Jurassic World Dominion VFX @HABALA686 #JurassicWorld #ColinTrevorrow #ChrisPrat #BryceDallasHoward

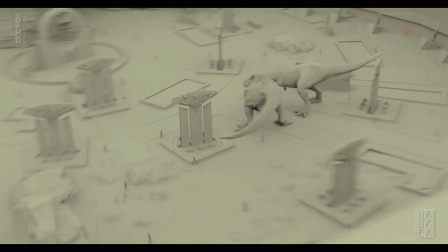10s
In this film, the advancements of visual effects, I mean, they're amazing. There are things that we could never have done on the first movie. This movie has visual effects that are just mind-blowing.
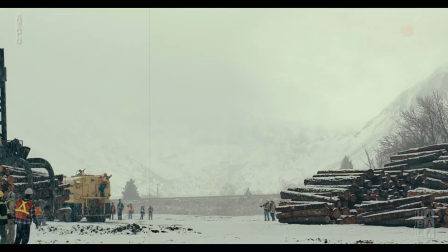28s
The crazy goal in this movie is that we want our digital dinosaurs to be so convincingly real that people think they must be animatronics. David Vickery and everyone at ILM did an incredible job.
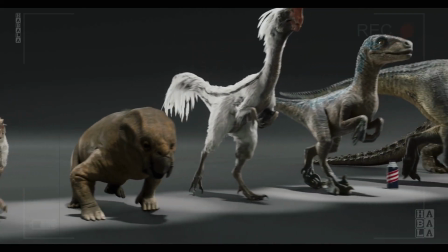44s
Jurassic World Dominion is bigger than any other Jurassic film before. We had more dinosaurs than ever. Forty different hero species of dinosaurs, and we create all sorts of variations. There were close to 1,500 shots, which all required visual effects work. There were huge numbers of environments that had to be made.
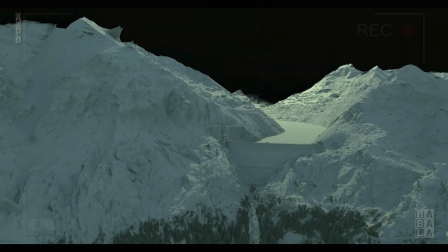64s
It was a big undertaking. Well, ILM, they want to be ghosts.
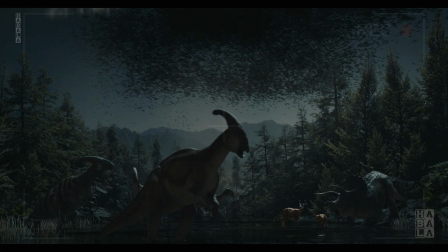71s
They don't want you to know they're there. The less you could think about the fact that this is a visual effects sequence, the more successful the visual effects sequence actually is.
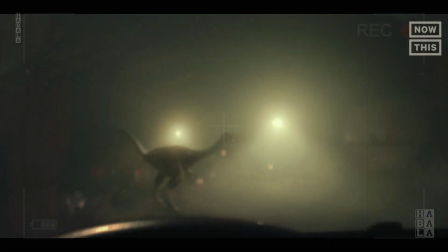78s
One of the main things that we wanted to see is just more naturalistic animal behavior. Animals don't always look you right in the eye.
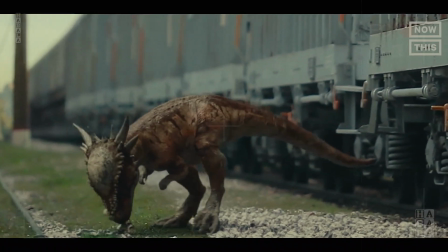85s
They'll get distracted. They'll see something and start chewing on it. We really wanted to bring that back in so it didn't feel like they were always posing for the camera. We brought back the T-Rex. Obviously, the iconic dinosaur from the whole Jurassic franchise.
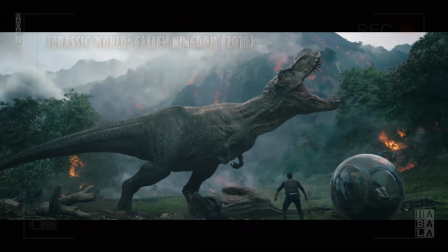100s
As the films have gone on over the years, she's had slight adjustments at each film, and we realized that she looked quite different from the very original film. So we went about what I'm calling digital archaeology,
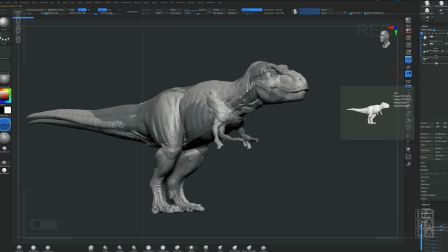114s
and we restored the original model from the 90s that ILM had created for Jurassic Park. And then we used all of the reference we could find of Stan Winston's animatronic,
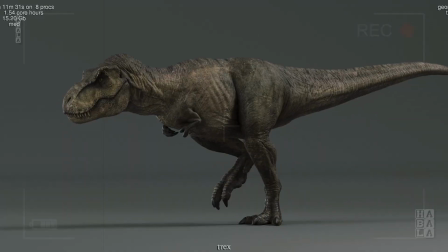125s
and we used that to match the textures and the lighting and tried to give as faithful a recreation as we could. We really wanted to go back to Jurassic Park, back to the first film.
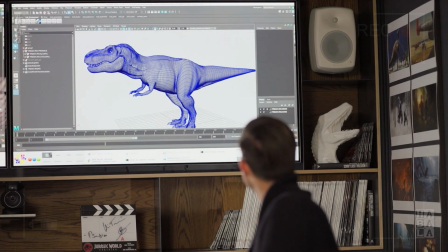137s
It was just a beautiful process to be able to kind of take models from 1992 and get them into our software that we use today.
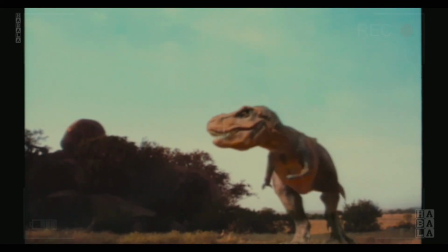145s
The character of this is what was so impressive to us.
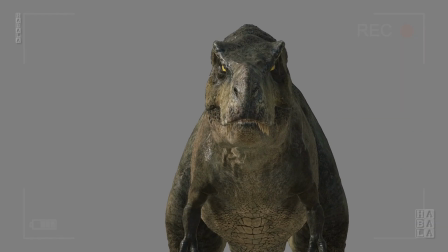150s
As soon as we did this, we immediately started to see just like how much meaner the original design was. The thing that's impressed me the most as the technology has advanced over the years is the way you're seeing muscle move beneath skin.
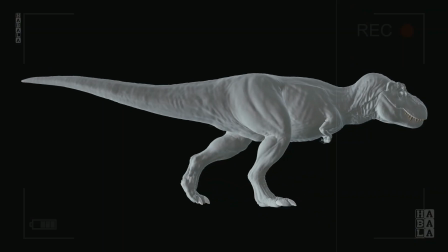164s
So you're seeing the hide react to the muscle beneath it and the bone beneath that, and it's because they're reverse-engineered in a way.
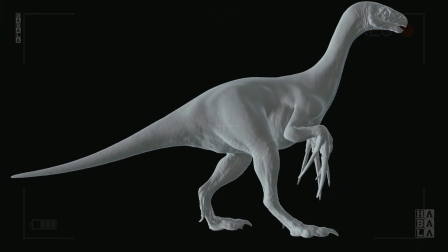174s
Traditionally, the idea of firing muscles was created by hand often. It's quite a time-consuming process. What we wanted to do was make it a lot more reproducible.
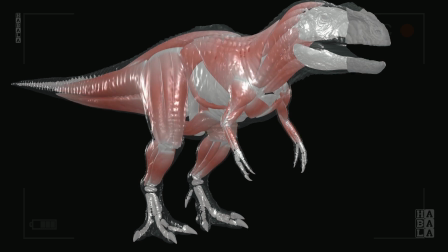184s
So we came up with this idea, we grew the muscles and expanded them to fit the void between the outer skin and the skeleton inside.
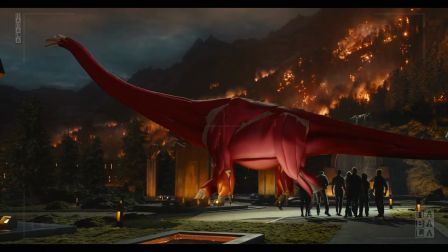192s
And that created perfect geometry for us that was always reproducible. Since the very first press tour, I've always had people like, um, excuse me, but dinosaurs had feathers.
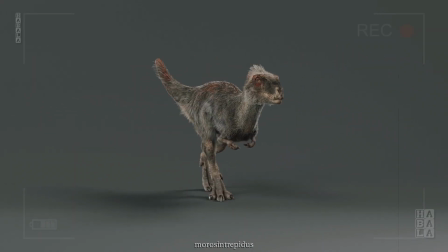205s
And I'm like, well, maybe some of them did. And they're like, uh, no, I think they did.
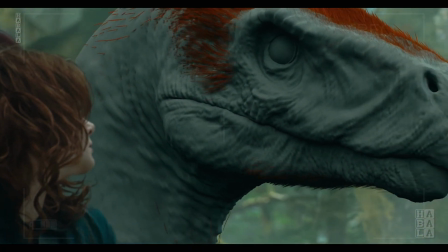210s
We finally get to see dinosaurs with feathers in this movie, which is something I know fans have been dying to see for a long time.
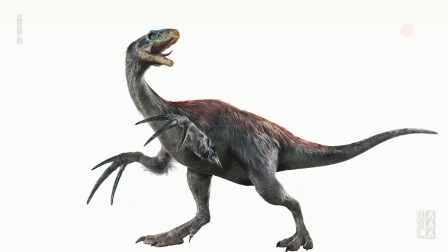216s
But if we're going to do it, we got to do it right. The Therizinosaurus is one of my favorite creatures in the franchise, actually.
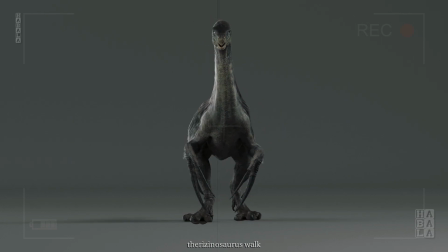221s
It's such a bizarre-looking animal. It's about seven meters tall, and it has meter-long claws on the ends of each hand.
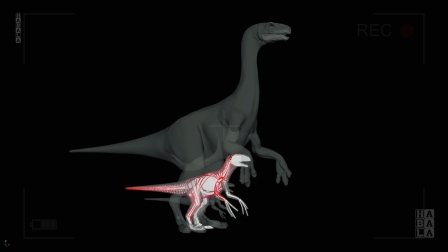231s
We started the rigging process very early on by trying to identify some of the characteristics of theropods, Things like the hands facing inwards.
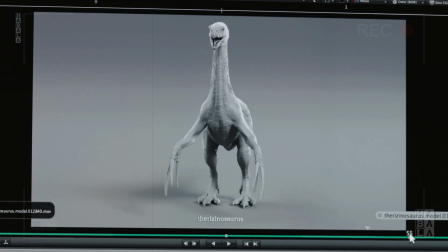239s
Previously, lots of dinosaurs have been seen kind of like this, but the hands facing inwards is definitely a kind of shout to their later evolution into birds. A feather is a very complicated natural phenomenon.